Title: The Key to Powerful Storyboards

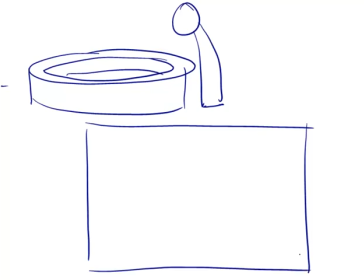[24:25]
One of the ways that we get an effective angle on that is that as he's looking down at the girl into the pit, we can kind of see her jeopardy by seeing way down into the pit.
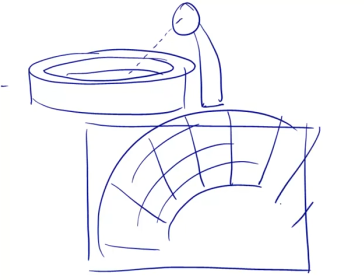[24:38]
We've angled our camera so that we're looking way, way down here, and we can see this horrified girl looking up at us. And she's way down there, and and she's screaming to be let out. So that really makes us feel like, whoa,
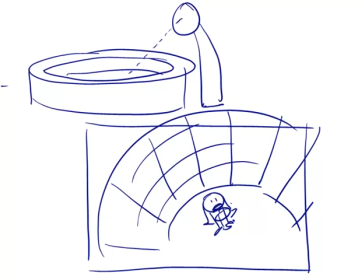[24:53]
I could really feel the depth of that shot rather than just shooting it from the side like this. So let me erase those.
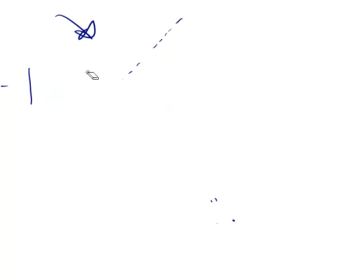[25:02]
And then I'm going to show you what we frequently did on SpongeBob when we were using a down shot to show Plankton. So Plankton is this little character. He's very, very small. He's really tiny.
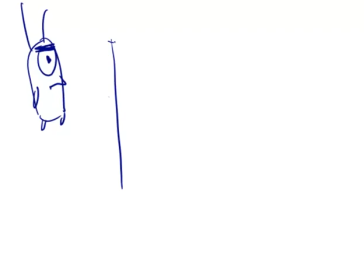[25:16]
But the way to make him look really tiny in a storyboard drawing is to not only use framing, again, by making sure he doesn't fill the frame. Sometimes if you want a character to look small, then make sure that you draw them small in the frame.
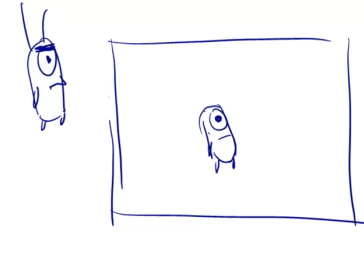[25:32]
You don't always have to go for a close-up. Oftentimes it's better if you don't. But I did mention that the horizon line tends to be much higher and usually above the frame in a down shot. And again, if you don't know much about horizon line, we're going to be talking about that in a little bit.
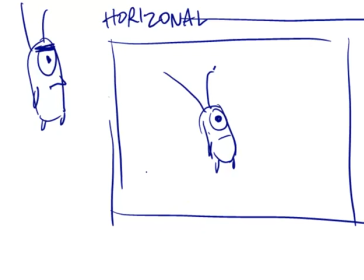[25:51]
So just to show you, like if there were floor tiles,
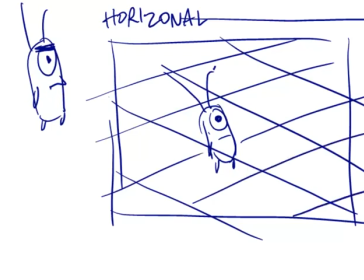[25:54]
then you could see that we're looking down at the floor, and this makes Plankton look really small. So that's a way that you can use down shots to create some sense.
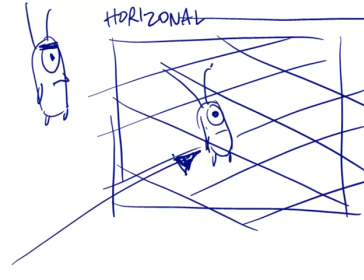[26:06]
In this case, the emotional sense we just want to get is like, oh, here's the bad guy, but in reality, he's just a pathetic little bug.
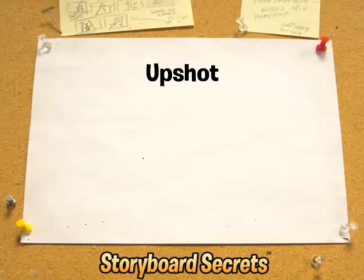[26:13]
So sometimes that's good for comedy as well. So the flip side of that is the upshots. You use an upshot when you're looking upward.
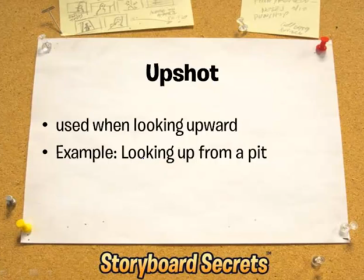[26:21]
If you're looking upward from the pit, it would be a great time to use the upshot, because then we'll feel like we're looking from the point of view of the captive. Also, if you're looking up at a very tall building. So we're going to go back to our example here.
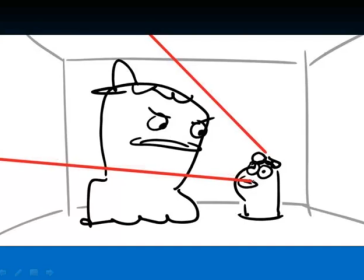[26:35]
If now our shrimpy little character is looking upward at the tough guy, then we can see from these red lines, like his field of vision, that we're going to see a little bit of the ceiling, a little bit of the wall, a little bit of this wall perhaps, but most importantly,
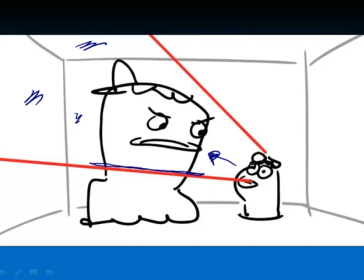[26:50]
we're only going to see the top of this guy's body because he's so big and we're looking up at him.
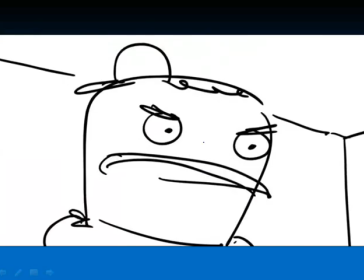[26:56]
So there's the shot as seen through the eyes of this little guy.
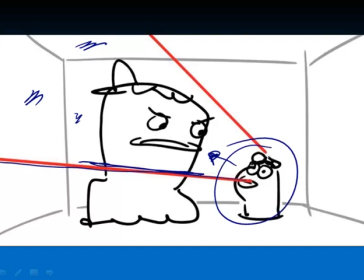[27:01]
So take a look again. If you just sort of see it through their field of vision, it actually shows you through these red imaginary marks what you would need to draw if you were wanting to show this scene from the shrimpy character's point of view.
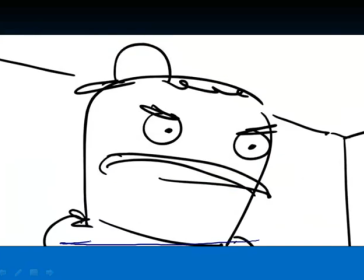[27:15]
Move ahead again, and you can see we only see the upper part of his body. We see some of that ceiling. We see some of the back wall, and we see a little bit of that side wall.
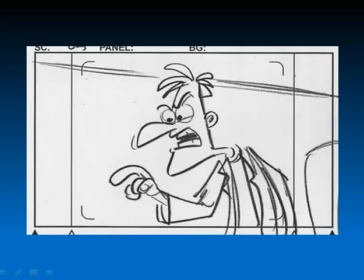[27:25]
Another example from production example is here's Dr. Doofenshmirtz from Phineas and Ferb, and this is a bit of an upshot, not quite as extreme as the one that we just showed, but again, you can see part of that ceiling in this shot, and you also don't see his whole body. It's as if we're looking up at him.
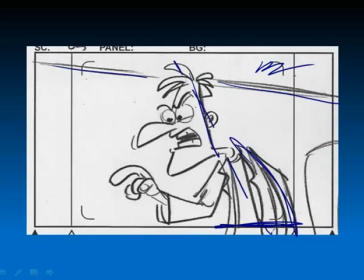[27:44]
And there's also some angle things happening here to keep it feeling like he's looking down.
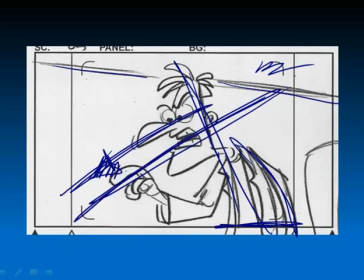[27:52]
One of the tricks that we did with Doofenshmirtz is that we used his nose as an arrow. So when he's talking to a character, it really helps us feel like we know where we're moving.
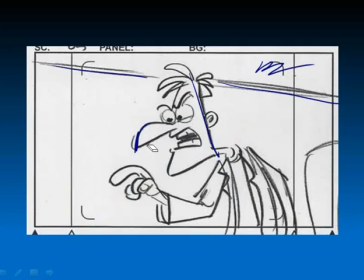[28:03]
So again, that's just one of the ways you can get that across just simply with your drawing. Just angle your characters. Here he's pointing at someone, and his eyes are looking this way, his nose is looking that way.
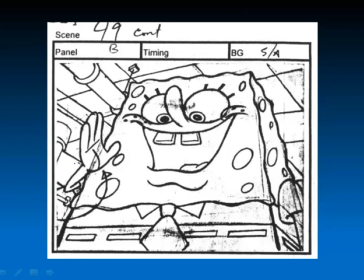[28:16]
So that's one example. Another great fun example of an upshot is this is seen from Plankton's point of view. Plankton is looking up at SpongeBob. And this is extremely rare that we would ever see SpongeBob drawn in this kind of an upshot.
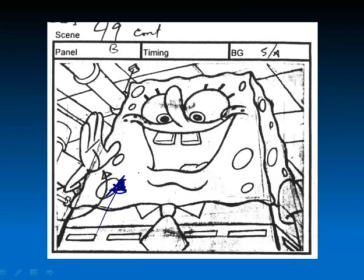[28:32]
But once again, the point of this is that in this scene, in this rare scene, we're seeing SpongeBob from the point of view of little teeny Plankton. And because it's from his point of view, we're seeing SpongeBob as if he were a giant. So let's move ahead. Oh, here's another example. This is from Hey Arnold.
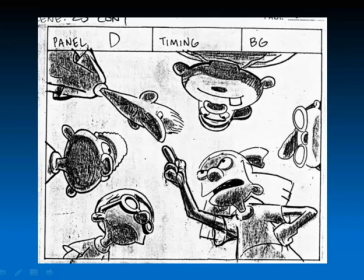[28:52]
It's a chance to use an upshot. Again, we're looking way up at these characters. Let's just focus on this one right now. It's the same sort of thing. We're only seeing the upper half of her body. The sky is in the background, so that's as if we could see a ceiling behind her.
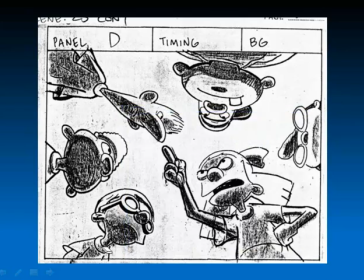[29:10]
Let me get rid of that. And it just so happened that with this scene, I designed it in such a way so that we feel these characters are conspiring, and that's what gives it the emotional feeling, is that they're all gathered in a group.
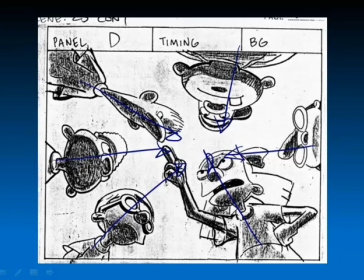[29:25]
But the point of it was that the scene would be pretty boring if I just showed these 6 characters standing in a huddle. So I'm always looking for a way to find out what's the emotion in this scene. In this case, the emotion was, hey, all these kids are getting together to try to figure out how they can get rid of the teacher they don't like.
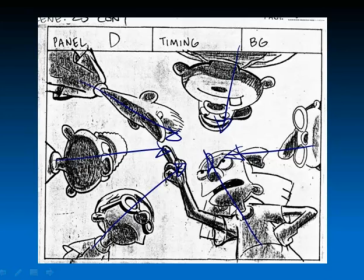[29:44]
And so I would picture them kind of like getting together and really coming up with some kind of a plan.
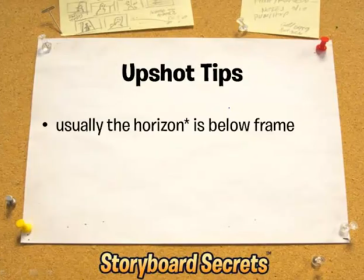[29:50]
So tips to make drawing these easy, again, is that in an upshot, the horizon is below the frame. We would curve ellipses like stripes upward, actually, when we're looking in an upshot.
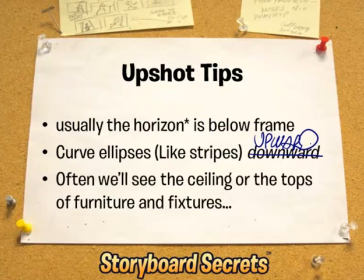[30:04]
And often we'll see the ceiling or the tops of furniture and fixtures.
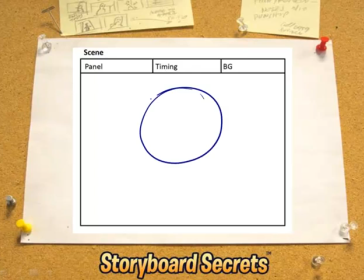[30:09]
Well, I'll show you an example of that. So if I'm got a character here and I'm looking up at him, let's say he's a big mean character, I'm only going to see generally the upper part of his body, and that the horizon line,
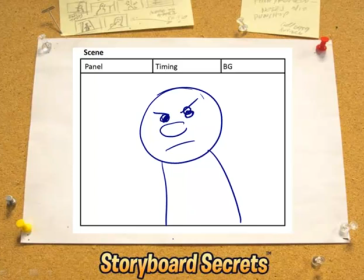[30:26]
which is where your feet meet the ground or where the sky meets the earth, that's way below the frame.
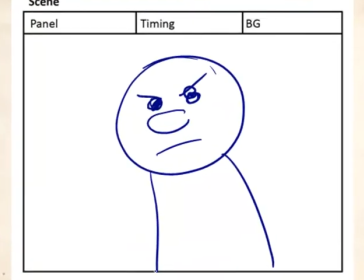[30:32]
Like we wouldn't even see the ground. It's way, way down there. So that's one thing. The horizon line is down below the frame. If this guy has a striped shirt, what I'm going to do is take those stripes or anything like a collar and make those curves go upward instead.
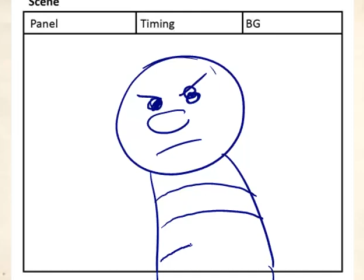[30:51]
See that slight curve on that makes it, even on his collar or on his sleeves, see if I make that a curve, makes me feel like we're looking up at him now.
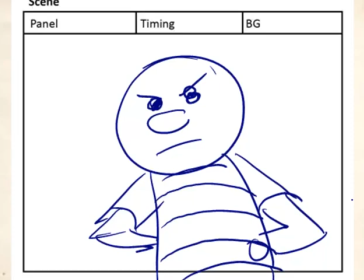[31:02]
All right, and to make sure that we really feel like we're looking up, I could draw the ceiling in the background of this shot. So there's like the ceiling, and now it really feels like we're looking up at a character.
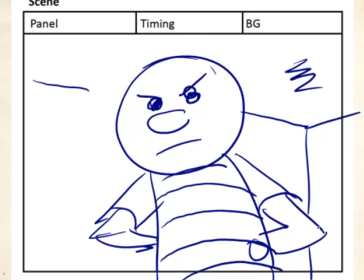[31:15]
But even more so, sometimes a really good, easy way to make it look like an upshot and put a good background in there is to draw furniture and bookshelves and things like that, but only the tops of them. So for example, if there's a bookshelf in the background,
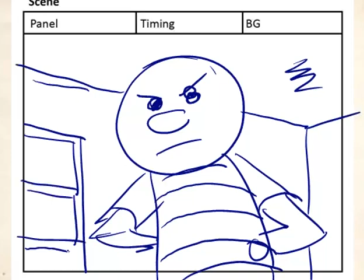[31:34]
we would see the bookshelf and maybe like a potted plant on top. But you'll notice that we're seeing the top of the bookshelf because the bottom of the bookshelf is way down here below the frame.
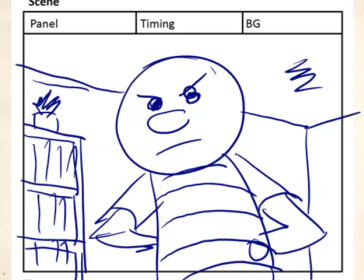[31:49]
So there's all kinds of little cheats like that you can do to make it very quick and easy,
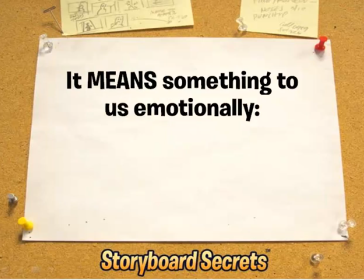[31:56]
just to make it look like you're looking at an upshot. So these shots mean something to us emotionally. We really feel something. Let me show you like the shot in Silence of the Lambs so that we can feel that emotion.
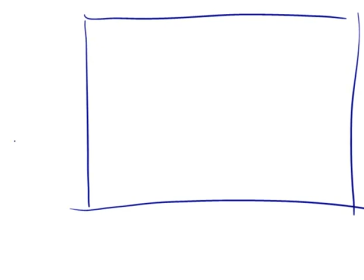[32:10]
So if you recall, we got this girl that's down at the bottom of a pit.